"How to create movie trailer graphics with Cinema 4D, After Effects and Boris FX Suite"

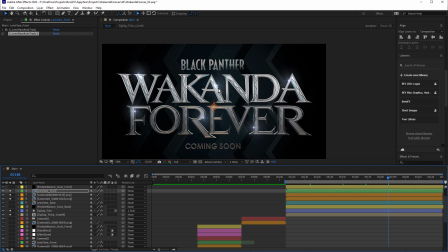28:55 So as these follow these tracking markers along, then the background gets illuminated in that area as well. So to do that, all I did was duplicate my lens flare layer, and let's just solo this, and just once again adjust the settings.
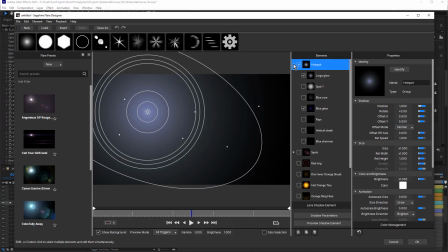29:11 You can see I've pretty much turned everything off except for large glow and blue glow.
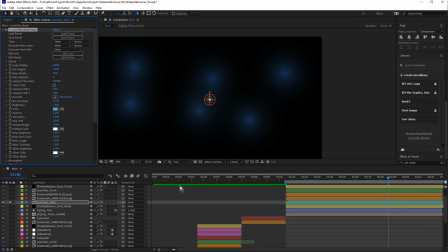29:17 Just creating a nice big soft glow. And now if we come back and turn on these background layers, you can see that we're getting a slightly more illuminated area where these large soft lens flares sit.
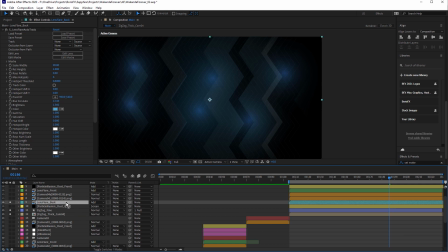29:31 And that's happening because if I just toggle switches and modes, we have lens flare back set to the add blend mode. Make that normal, then it gets a little flat, but with add, it brightens up those areas.
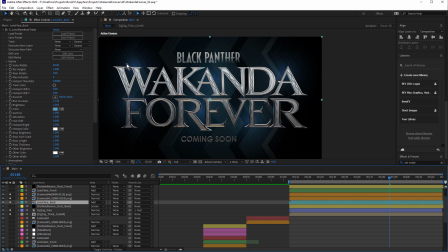29:44 But with the text on top of that, you can see we're getting a brighter result in these areas, bigger, softer, brighter area. Just turn on the front lens flares, and we'll look at the particle illusion layers in a moment.
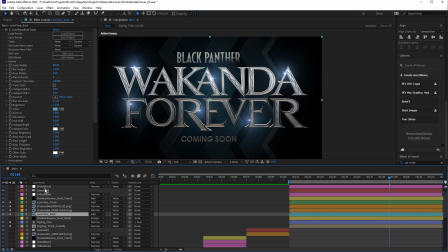30:01 First of all, I'm going to come up and I'm going to turn on this film effect adjustment layer. This is Sapphire film effect. You can see that darkens everything right down.
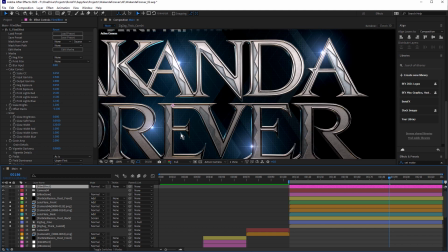30:11 And now that really exaggerates this sort of illumination effect. See how it's really quite bright around these areas, and it falls into darkness quite quickly. So I wanted that zigzag look, but I didn't want it all over the background.
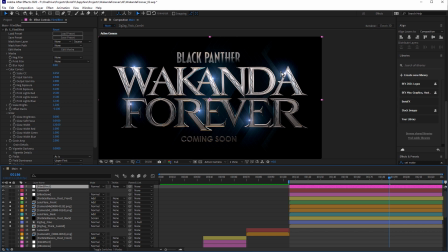30:26 I just wanted it really subtly. So it's a really nice little enhancement to this rather than some really obvious sort of wallpaper but sitting behind the text.
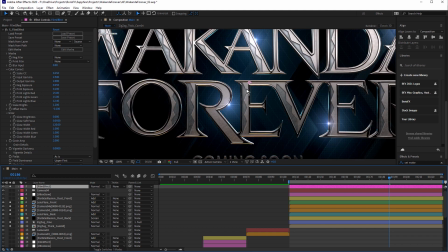30:35 And it works in nicely with this sort of zigzag shape on the text.
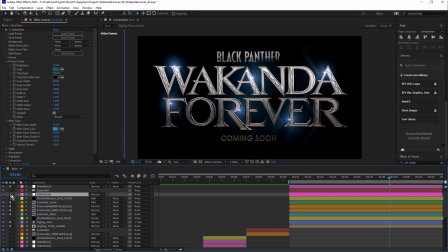30:42 Just beneath that we have the Ultra Glow effect. Sapphire Ultra Glow. Pretty much use it in all of my After Effects projects now, just to give that nice big soft glow. You can see I've used a teal for the primary glow just to add a bit more color in there.
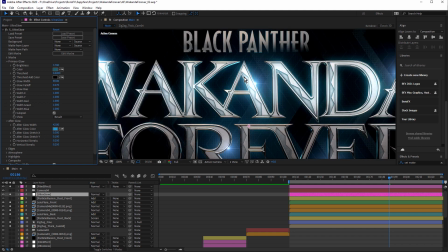31:03 It kind of enhances that blue metal that I showed you in Substance Painter.
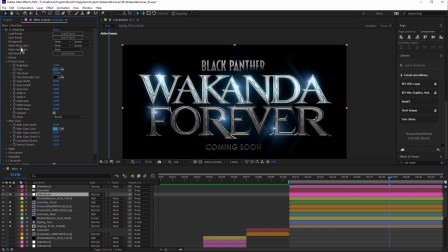31:08 And the afterglow is also a bright blue. Now the dust effects were created using particle illusion. Let's launch particle illusion and take a look.
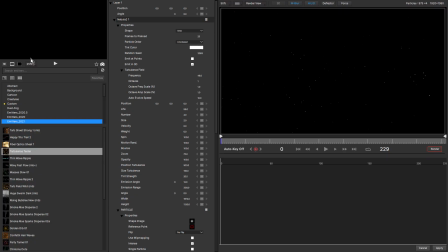31:19 And this is where having Boris Effects Master Suite really comes in handy, because Sapphire itself doesn't have a particle generator, but because I have the Master Suite, I can use Continuum, which does have a variety of different particle effects,
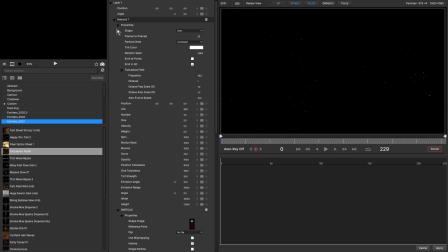31:32 including particle illusion. So for this, I've used a preset that I've created that's going to be released soon called Nebula. Just type that in. This is this one here. We just click on the preview.
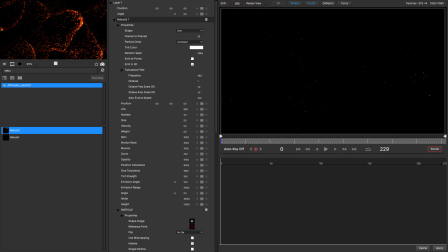31:47 So it's a nice big area emitter with plenty of turbulence in there, with the auto evolve speed just moving those particles around in a really organic way. So I use that as my starting point. You could also use one of the 2021 emitter presets, something like Turbulence Tester.
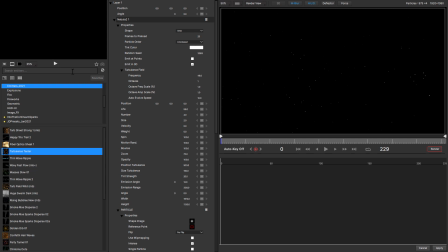32:07 That's pretty much the same thing as a starting point. All I've done is come in and reduce the number of particles. Just press play. And increase their life slightly. The other really important thing is that these are 3D particles.
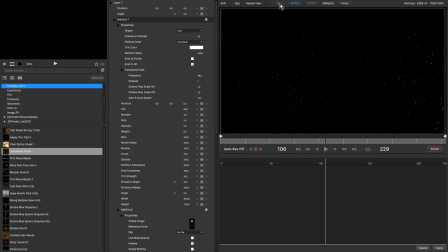32:23 So this emitter is set to 3D. And currently it's using the After Effects camera. So we'll go back to After Effects and take a look at that. We've already talked about importing the camera,
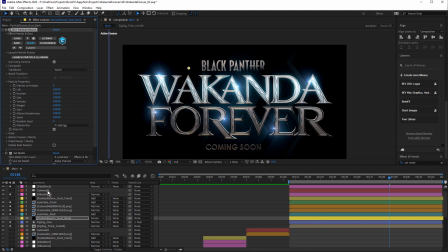32:34 and I can take advantage of that with Particle Illusion's 3D features in After Effects by coming up and choosing Use Comp Camera. And we already saw how in the background comp we have a copy of the camera, and having the camera in this comp as well allows the Particle Illusion particles to respond to that camera.
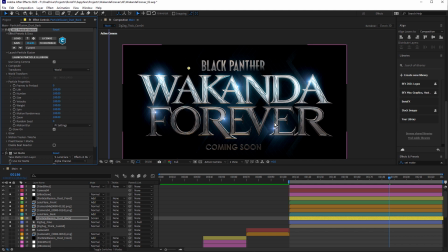32:52 So they're going to move with everything else in the comp. Now one thing I did do, I didn't want dust all over the comp.
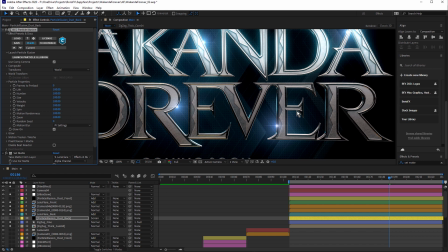32:59 I only wanted it to be illuminated in these areas.
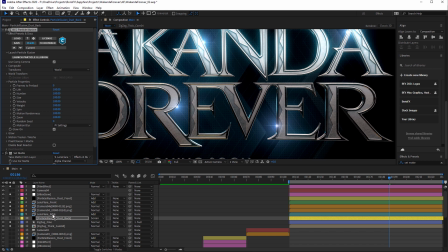33:03 So in order to do that, I've used the lens flare back layer as a matte for the dust particles. If you have a look down here, you can see in After Effects I've used the set matte effect.
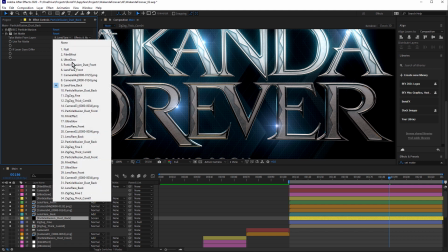33:15 And for the matte, I've chosen lens flare back. And I've also chosen effects and masks.
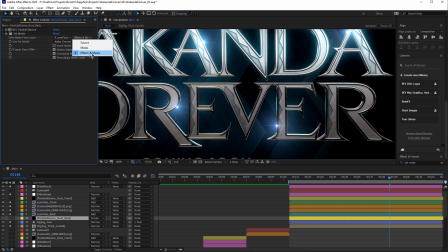33:22 Otherwise, the set matte effect wouldn't recognize the lens flare effect applied to that layer. Now if we turn this on,
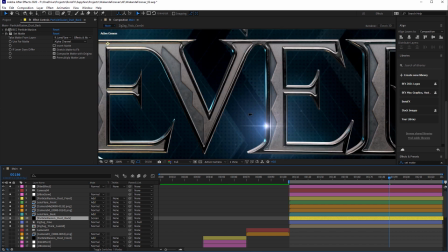33:32 there's not very many of them, but now we're getting little dust particles visible in these brighter areas, which is really nice.
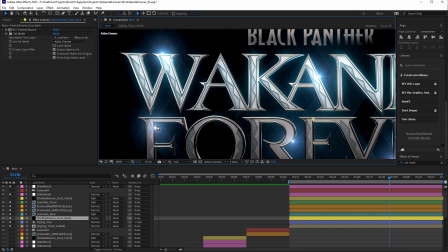33:40 It makes sense because if it's a dark comp and there's only certain lights illuminating that comp, then you're only really going to see the dust when it moves into the light, right?
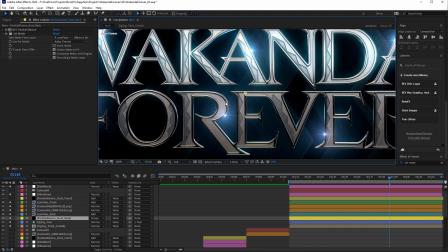33:51 A really nice little drifting dust effect. And to give it a little more depth, I duplicated that dust layer, and you can see it's almost the same, except for this I've used Sapphire's rack defocus. Let's just turn that on. And you can see with the rack defocus, zoom right in.
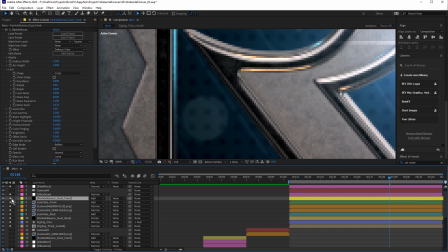34:08 I might just actually even solo this.
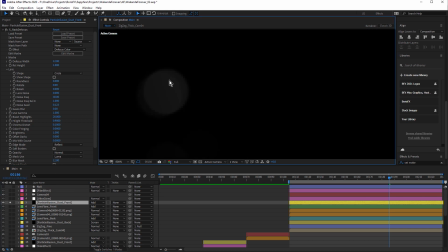34:14 With Sapphire's rack defocus, I'm able to give this a really nice quick defocus look.
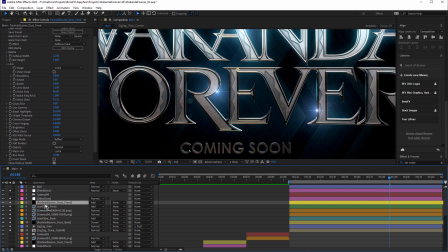34:19 So only a couple of those. And they're sitting in front of the text, and the dust back is sitting behind the text. So once again, using multiple layers and that kind of sandwich approach where we have particles moving behind the text and particles moving in front of the text increases the depth.
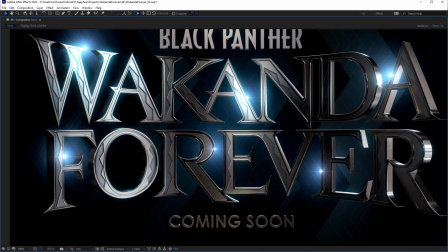34:36 And with another quick preview, you can see how all of these elements are working together. We've got those thick zigzag strokes in the background, sliding left and right.
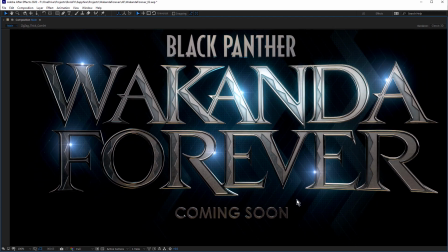34:44 We've got the finer zigzag strokes, which are being displaced using the displacement map effect.
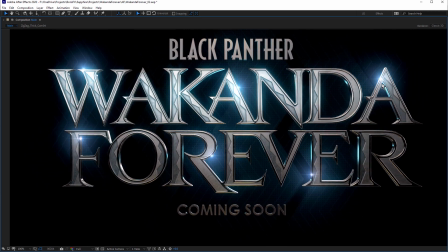34:49 And we've got the lens flare in the foreground, following along with the tracking sphere from Cinema 4D,
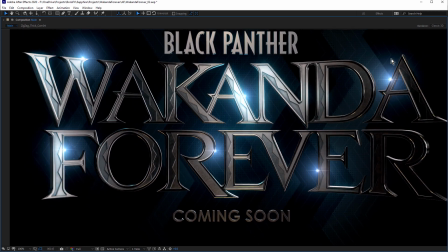34:55 and the background lens flare, the big soft one with the add blend mode.
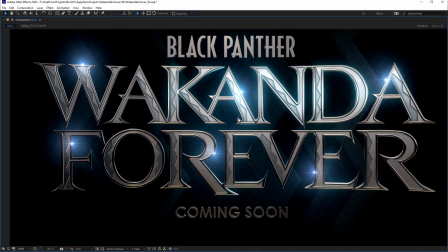35:00 And that's also being used as a matte to reveal the dust particles both foreground and background.
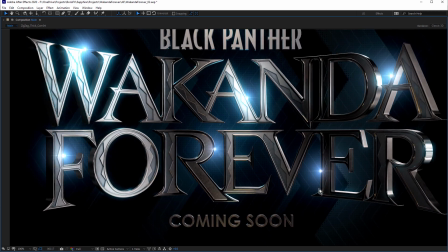35:06 Plus we've got Sapphire film effect to give the overall grade, and Sapphire Ultra Glow as well.
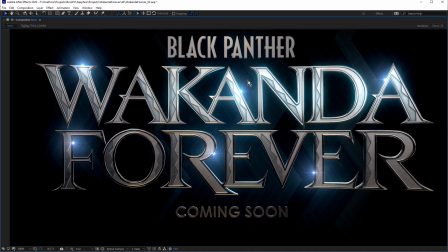35:12 And not to forget the Boris Continuum LED effect in the background as well to give us these dots.
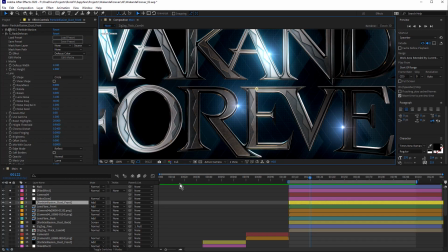35:19 Once that look was established, all I had to do was duplicate those layers and set up the other shots.
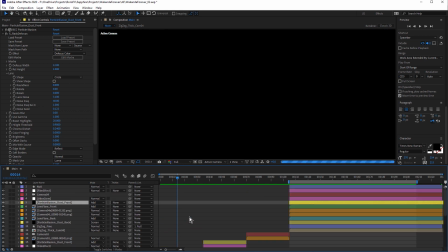35:27 Let me just unsolo these. So we've got shot 1.
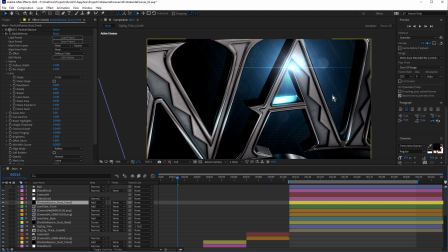35:31 The only difference here is that the background has been slightly blurred, and I've increased the size of the LED dots.
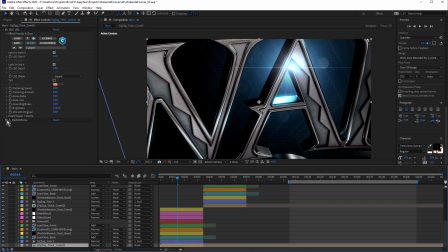35:39 Let's come to the background layer. You can see I've used a little bit of rack defocus because I figured if the camera was up closer, these dots would be larger, and I just felt it worked better if they were slightly out of focus as well.
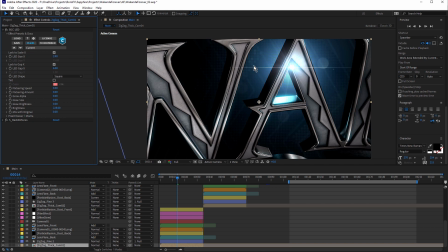35:51 That really flattens everything, but with them slightly out of focus, it gives it a bit more depth. But other than that, all of the same layers.
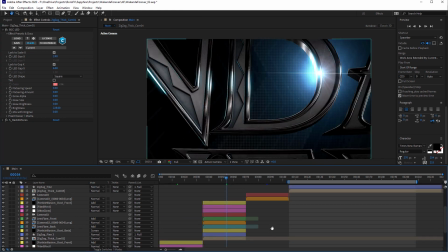36:00 The same for shot 2, and shot 3 hasn't been done yet, so I thought we could do that right now.
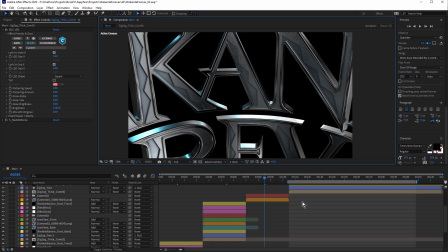36:07 And this is generally how I would work when I'm creating anything like this, where I've developed the overall look, and then I have to duplicate that in other parts of the comp. So let's do that. A lot of this will just be simple duplication.
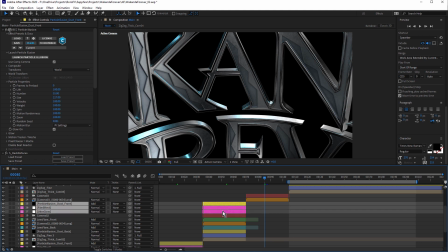36:19 Now I might just select the layers that I want. 1, 2, 3. I've got my camera in there already. And I need lens flare front, lens flare back, that one, and that one.
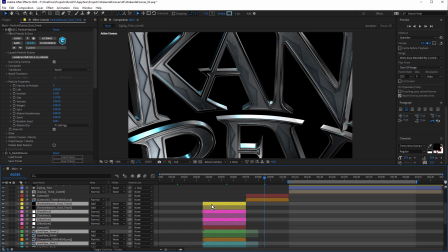36:37 So I need to duplicate those, Control D. I'm going to slide them across like that. Control Alt or Command Option up arrow, just to move those up.
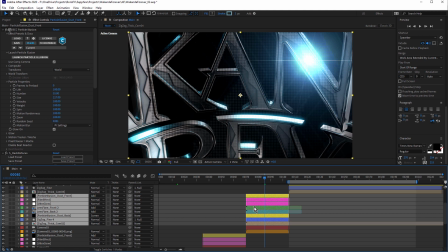36:50 I'll move them up to the top, just like that. So it looks a little wrong at the moment.
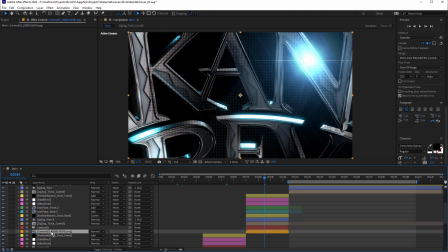36:56 So first of all, need to bring the rendered text in between the lens flares. Like that, that's good. And film effect is fine, it's just an adjustment layer.